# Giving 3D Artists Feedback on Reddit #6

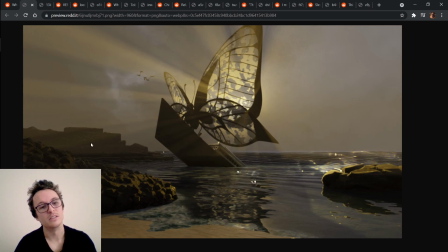So the things I'd be looking into is lighting from multiple sources, how you use your texture maps and textures to actually add some more realism, also hiding some of your weaknesses by using little pebbles,
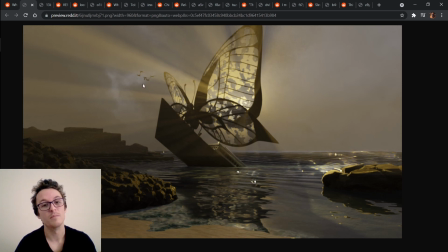and thinking contextually about the silhouettes and the position of the models that you've got. Yeah, that's good stuff.
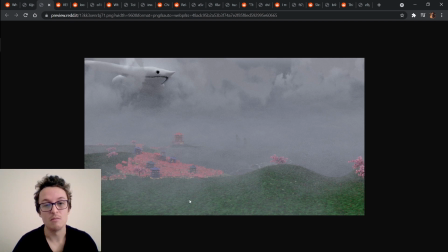And then we've also got this one here, so yeah, like I'd be probably adding in some models in the foreground to give it a bit more depth. And again, yeah, just using a bit more precisely your lighting to show the shape of the model rather than just sort of putting in where a sun would be or whatever.
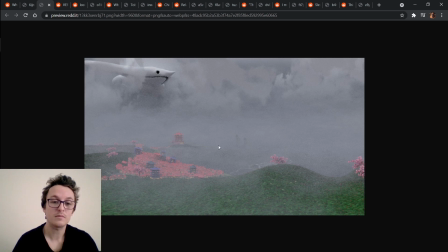As well as adding coloured lights in to give it a bit more natural or other feels in the scene, as well as adding actual grass and stuff to remove that bump that you've got there that's quite predominant and obvious.
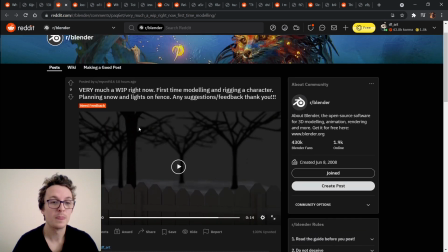But yeah, that's good stuff, man. You're going alright. So we've got Minecraft 16, very much a work in progress right now. First time modeling and reading a character, planning snow and lights on fence. Any suggestions, feedback?
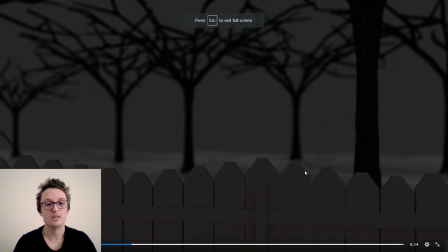Thank you. Okay, let's have a look. So if I was lighting this, I'd be lighting with a colored light a little bit more.
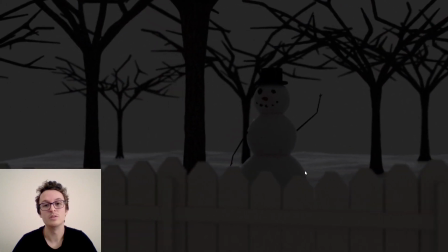Because it's snow, probably a blue light, maybe another yellow light as well.
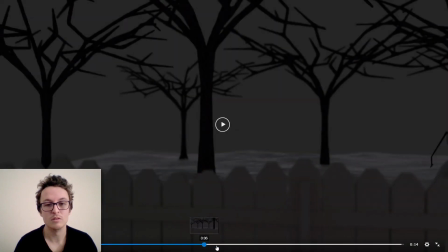You've got only a small amount of light on their back there.
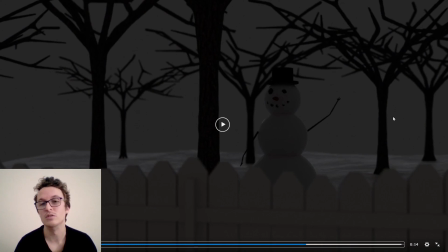You could keep that, but pump it up a whole lot more, and then just having two lights coming from either side, one higher than the other, like one more intense than the other, and then one maybe slightly yellow or orange and the other one a little bit blue.
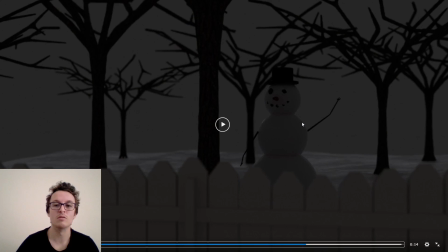I'd be adding a bit more of a background in, or if you do have if you wanted to have a grayer sort of look, adding a whole lot more trees in the back and then having fog going on.
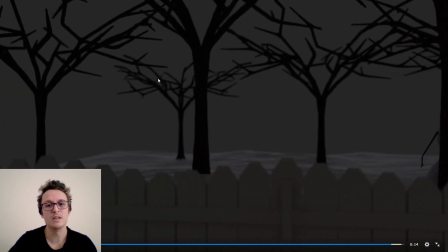Adjust the trees slightly, maybe adding a different type of tree,
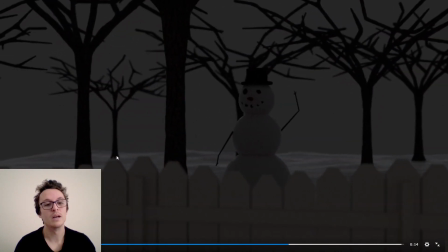like those cone sort of ones, adding in some bushes as well and some larger rocks.
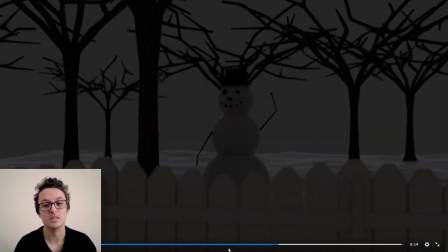But thinking about, so we've got a fence here, so this is probably either in someone's backyard or it's like a neighbor.
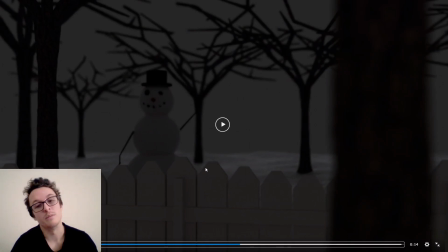So think contextually about what might actually be in that yard.
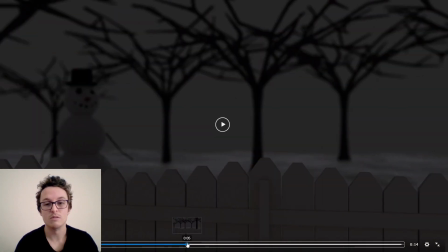And in terms of the fence, you are repeating the same fence over and over again with it going in a sort of curve shape,
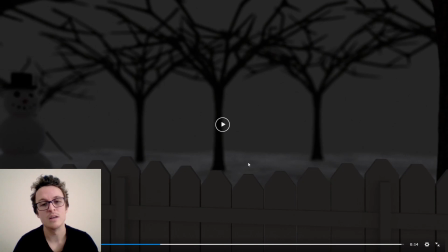which is fine, but it's just consider if you're doing that because you're lazy or because that's the fence that you want it to be. And as well with the fence, I would just be adding in a bit more of a bevel around the sharper corners, just so that it can catch the light a little bit more.
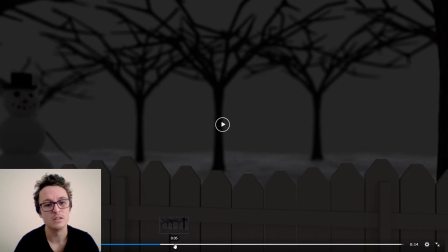Maybe looking into different materials so it can reflect a bit of ambient occlusion.
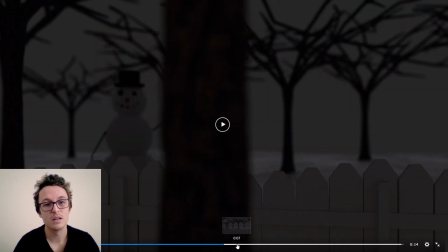And adding with the snowman, look, that's great.
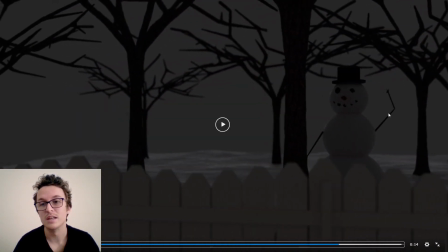I honestly like it. I'd be maybe thinking, because his hand might be made out of sticks, just to add a little bit more of a longer fingers, maybe some slight imperfections and stuff around it.
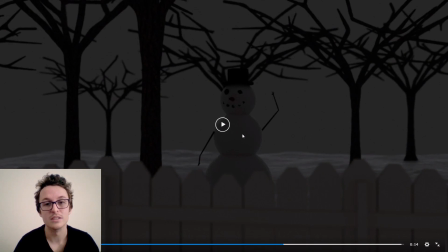And don't forget his little buttons. Usually there's 3 buttons down the middle there too, but that's just me.
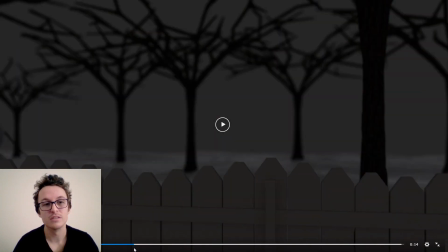In terms of composition, it's a pretty nice composition.
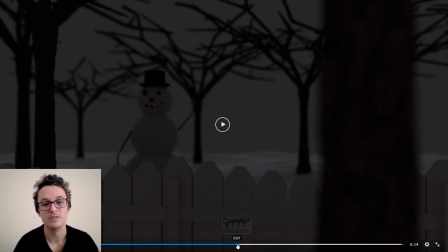I like that you've used motion blur as well.
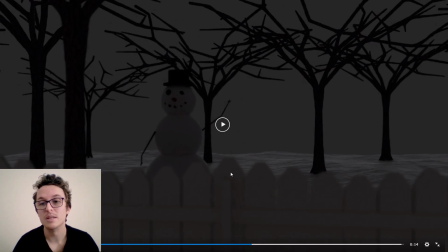And I don't know if you've used think about depth of field too, just so that we can have a bit more focus on the snowman.
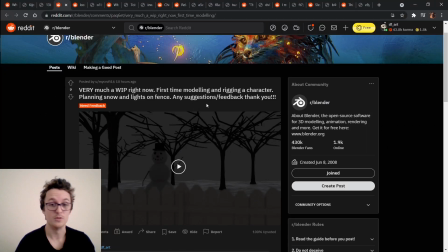But yeah, it's honestly, it's really good. You should be happy with it. Nice.
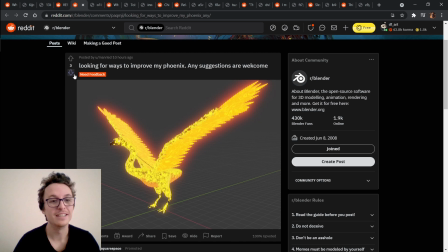Okay, now we've got Man Reed. Looking for ways to improve my Phoenix. Any suggestions are welcome.
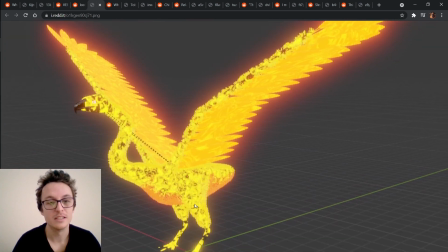Okay, so first I would say is just look into how to render, just so you can render some nice things.
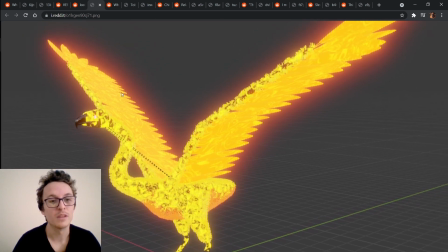I love the bloom that you've got here.